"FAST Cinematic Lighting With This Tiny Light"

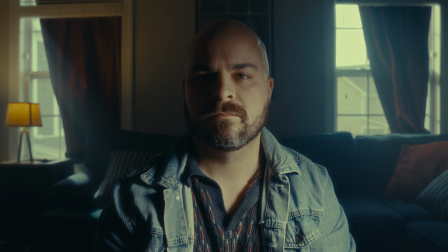0s
This tiny light makes lighting scenes so much faster. Why, you might ask? Well, I could rattle off specs and try to sell you on it for 12 minutes, or I could sit you down with a warm mug of tea, play a soft record, dim the lights,
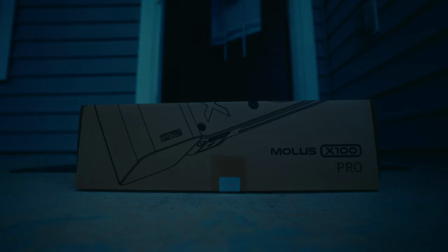15s
and tell you a story. This story began when I received a package from Zhiyun. The contents of the package?
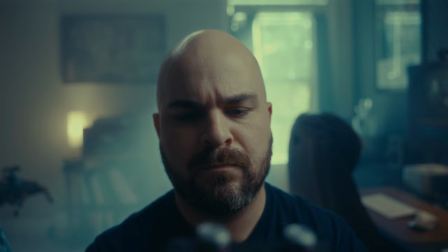21s
A bag? A vintage camera? No. A light? What else?
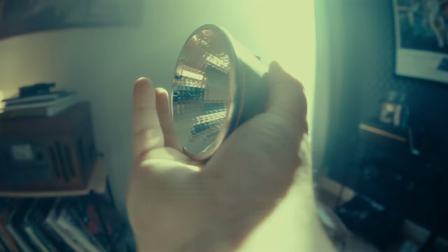27s
Power adapter and cable, a mini reflector, really mini, a Bowens mount adapter,
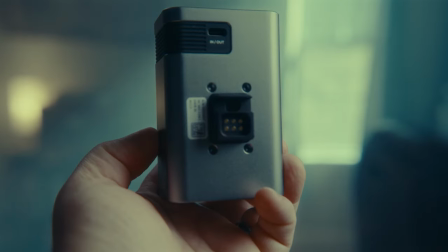33s
the most adorable mini softbox ever made, a battery grip, a strap, and last but not least, a call to adventure.
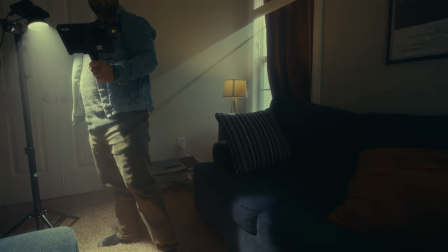40s
The light looked very promising, but how did it perform? And more importantly, could a small light like this speed up my solo shooting workflow? It needed to be tested. Tested in the field. So I devised a set of trials.
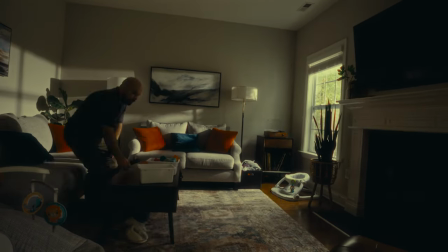53s
And then I cleaned up all my kids' toys, so you would think I keep an immaculate home at all times.
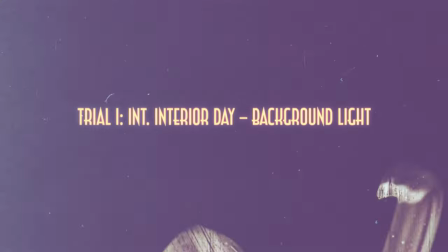59s
Trial number one, interior day, background light. On a cloudy day, the X100 performed well as a background light.
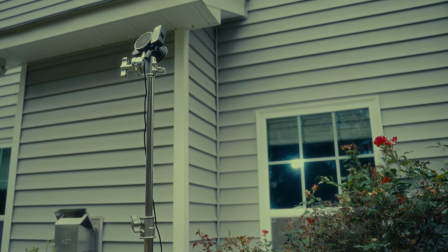67s
As it shined through the windows at 100% 5600 Kelvin,
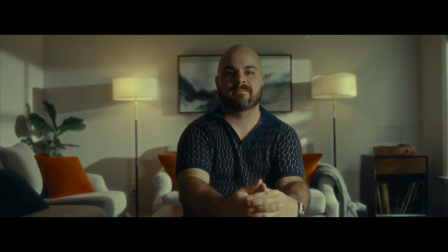70s
it managed to add some interesting dimension to the background without having to lug out a big heavy beast like a 650D.
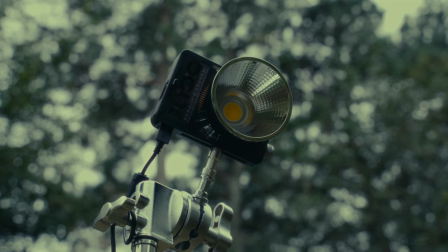77s
Trial number two, exterior day. On a cloudy day at 100%, the Molus proved itself to be a nice little kicker light.
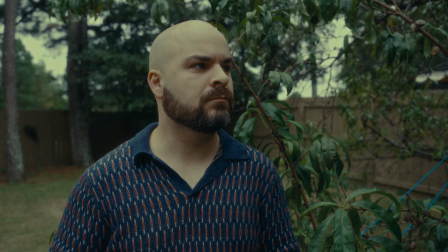83s
The difference is subtle, but it definitely can add some dimension to a shot. And all the more so, I'd say, if you're shooting somewhere dark, like the woods.
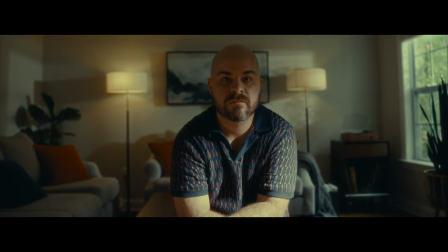93s
Trial number three, interior day, hard source key. I postured the light in such a way that it would be hard on the body and bounce off a footrest to key the face.
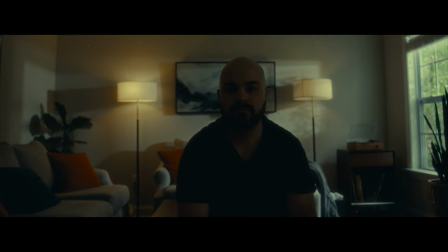102s
This is where the light really shined. Pun fully intended. It was plenty bright and had a nice natural ray of sunshine look to it.
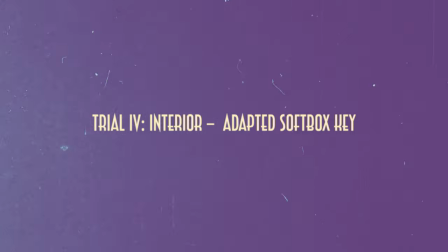109s
For that natural look. Trial number four, interior, adapted softbox, key.
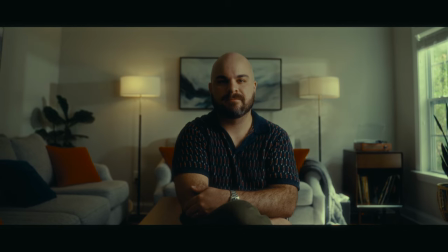115s
Next, I adapted a Bowens mount softbox. The light was more than adequate levels for this cloudy day, even at 15%.
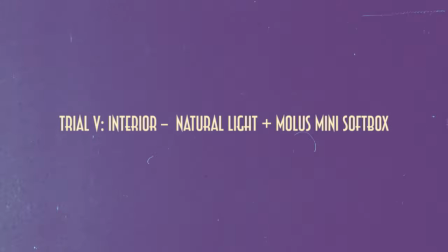122s
I then showed you 100% for comparison. Trial number five, interior day, natural light plus Molus mini softbox.
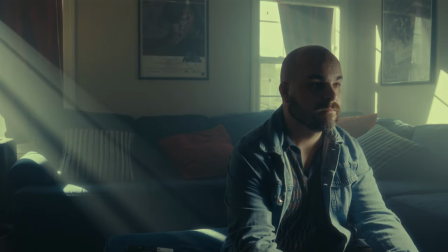131s
Now this is where speed comes into play. I wanted to see if I could get a movie quality shot in under 5 minutes using only natural light, the Molus, and its tiny softbox, and a little cheating from a hazer.
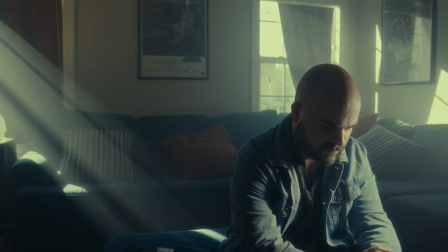142s
And yes, believe it or not, the shot took 5 minutes to light. The trick here was again, hard on the body while bouncing off a footrest and the floor to give it the look of a reflected natural daylight.
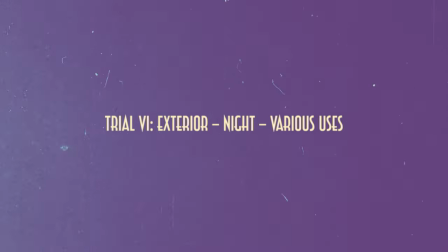154s
Trial six, exterior, night, various uses.
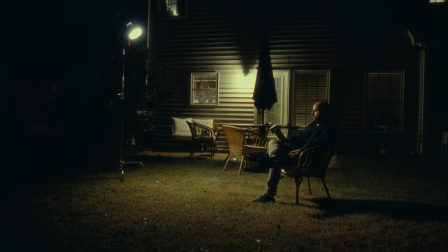157s
I first set up a contemplative patio scene using only the backyard practical lamp as a motivation and the Molus with its mini softbox.
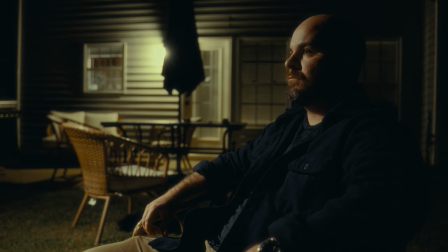166s
I was really happy with the results despite the simplicity of the setup. Sometimes less is more.
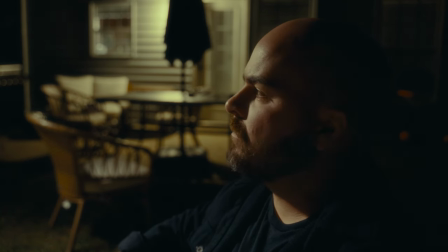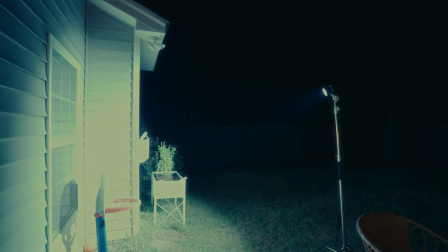179s
Trial number seven, interior, night, various. I set up the Molus at 6500 Kelvin for a cool moonlight effect
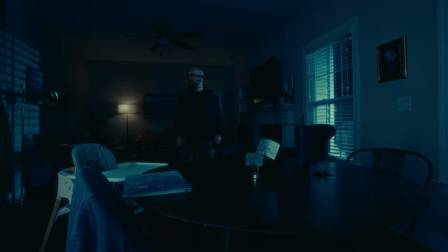188s
and blasted it through the windows and blinds at 100% with no diffusion.
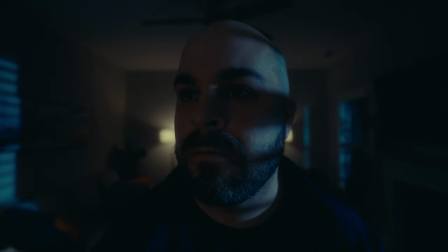193s
I supplemented the fill by bouncing a 60 watt off the wall behind the camera.
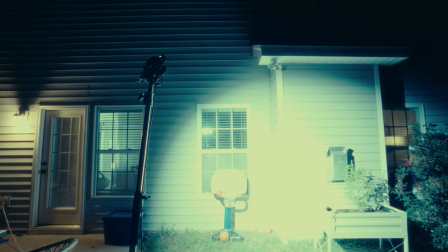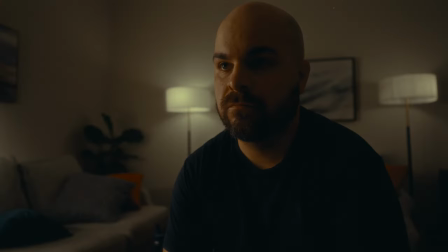204s
Next, I set up a simple warm living room key light scenario, using only dimmed background practical lamps for motivation.
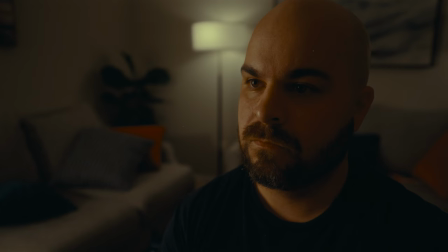211s
And the Molus bounced off the wall at 60% at 2900 Kelvin.
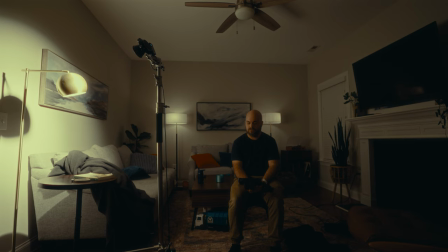216s
Once again proving that sometimes it's best not to overcomplicate. Placement is everything.
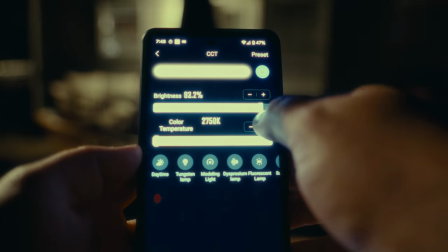223s
Battery length. This one's simple. At 100%, the battery lasted 30 minutes.
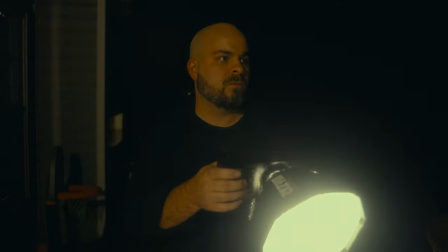228s
But for nighttime Hollywooding of the light, one wouldn't be at 100% anyways.
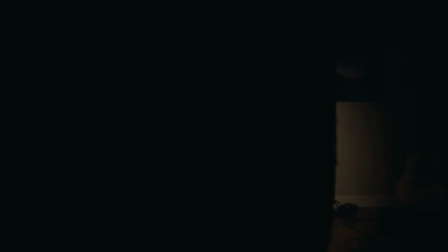232s
There were also options for USB-C external plugging. Next, we had to enter into the most difficult part of any story, the belly of the beast. When I had to answer the dreaded question of, what are the not so great things about this light?
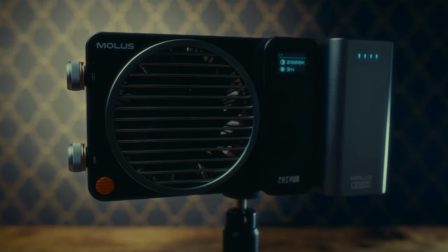246s
But first I pause to thank Zhiyun for sending me this light.